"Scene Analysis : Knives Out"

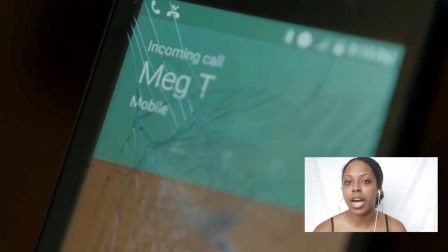What breaks us out of that contest of empathy, of who's truly innocent and who's truly guilty in this moment?
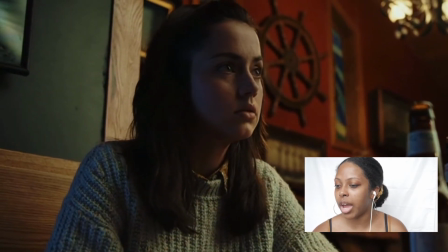The phone call. And so now we get this great camera movement
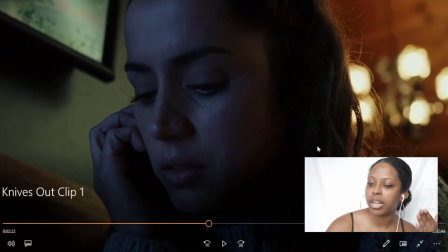that takes her out of this restaurant into this moment, and I think that's brilliant.
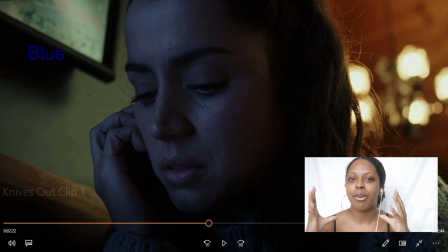And now her face is blue, okay, and that means that there's something wrong. That means that it's cold, it's lifeless. There's something wrong in this exchange that's gonna happen.
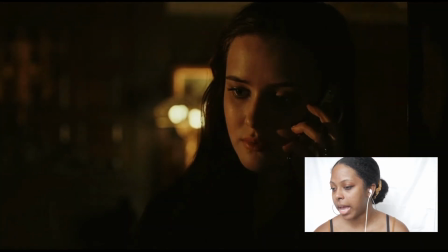Alright, so let's go ahead and take a look at Meg. Meg is not lit very well, right?
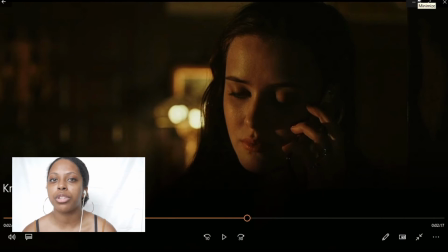That means that her motives are not clear with this phone call. That just confirms what we said previously, right? She is gonna say something to Marta that isn't necessarily there to help Marta.
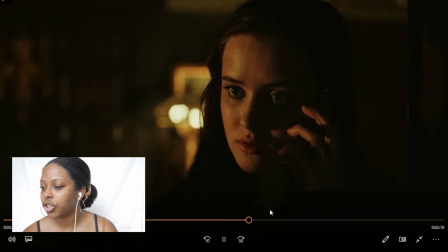So let's go ahead.
What are you gonna do?
She asked her what is she gonna do with the money, right?
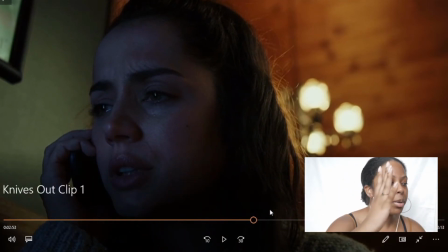If you look at Marta, she's also being pushed to the side of the frame,
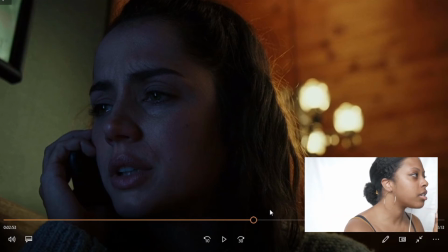meaning she's here looking this way rather than here looking this way, right?
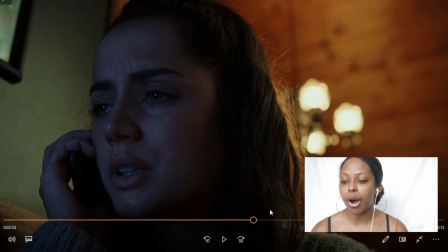That also makes us feel a little bit uncomfortable.
I think you should give it back to us.
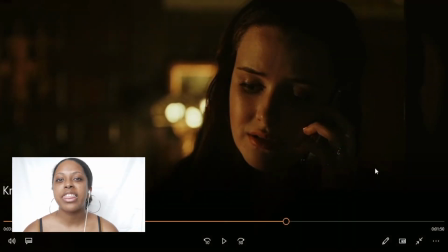Oh boy. So that's the motive, right? Meg learns in the previous scene that her mom is not making enough money to pay for her school. With that money that the family could have gotten,
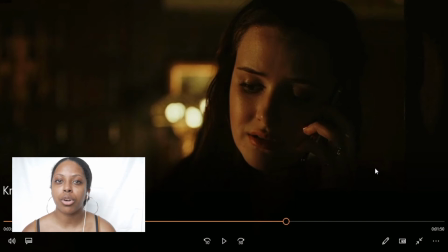she would be able to go to the school that she clearly wants to go to, because in the previous scene she defended Marta. She said, hey, listen, Harlan gave the money to Marta, that's fair. That's what he wrote, that's how it is. Until it became about her.
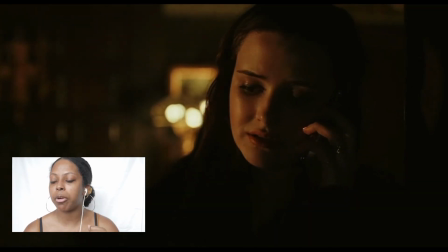Selfish. The whole family is just selfish. If you look at the camera angle, if you look at Marta here, think of yourself as the camera.
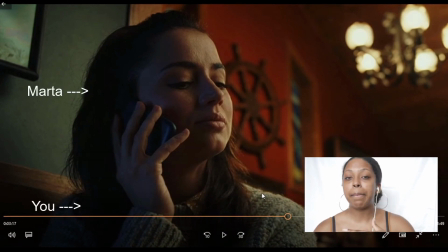You're a little bit below her, and Marta's a little bit above in the frame. So what that is telling us right now is that she's holding power, which is what I said in the beginning with the bottles, right? She's holding power. She has all of the power right now. She has the fate of the family.
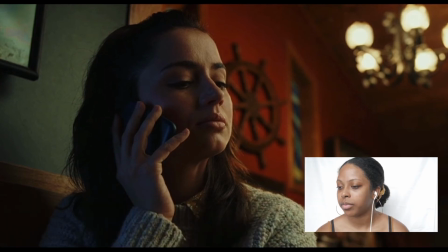She has the fate of Ransom.
Granddad always took care of us. You know, we're his family.
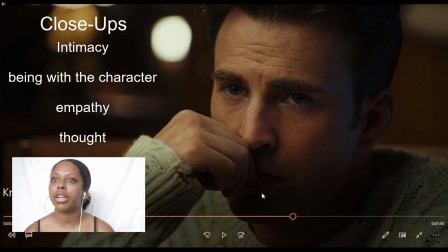Close-up shots are intimacy, and it gives you this feeling of being inside and with that character. So right now we're with Ransom. Before watching the movie all the way through, you might be understanding his point.
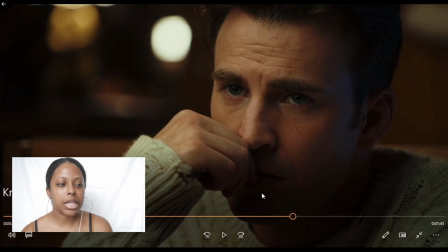His point was that his family are crappy people. So now we're getting this close-up shot of him, and we're learning that even Meg is turning against Marta, and that's only proving his point. After watching the movie all the way through, we learn that he's the murderer, right?
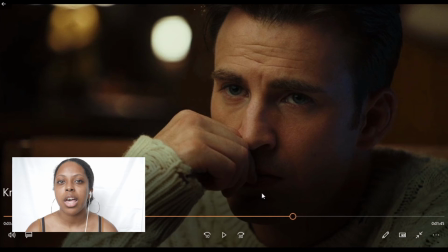So this close-up shot is telling us that his plan is coming along, right? And this is just proving it, and this is really gonna dig it in for her. That's why his arm is here on his face like that.
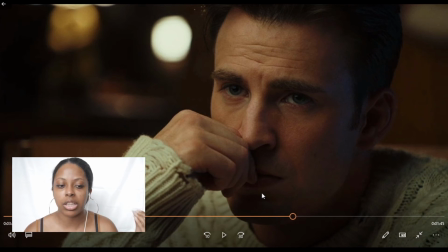He's banking on this moment that it happens. There's just a lot going on for him, and if this doesn't happen, then his plan falls flat.
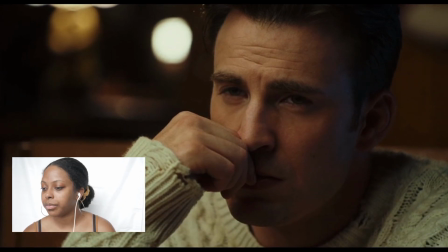I know he was like family to you, but we're his actual
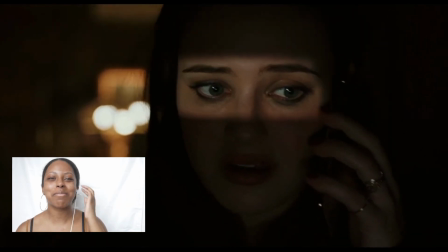family.
Oh boy, oh boy. All right, so this is my favorite, one of my favorite shots, and
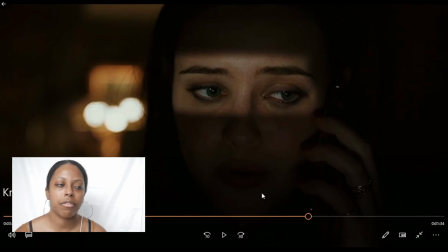you've seen it in The Great Gatsby, you've seen it in plenty of Hitchcock movies, and you've seen it in any movie. But I think that this shot fits this movie so well, just because it's a motif.
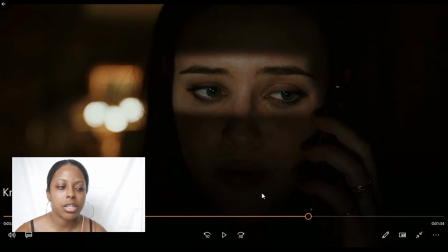It's a motif in the movie. You know, it just puts more emphasis on that family, and it puts more emphasis on Meg, and this puppetry that's going on, right? So we get this like shot of just her eyes, right?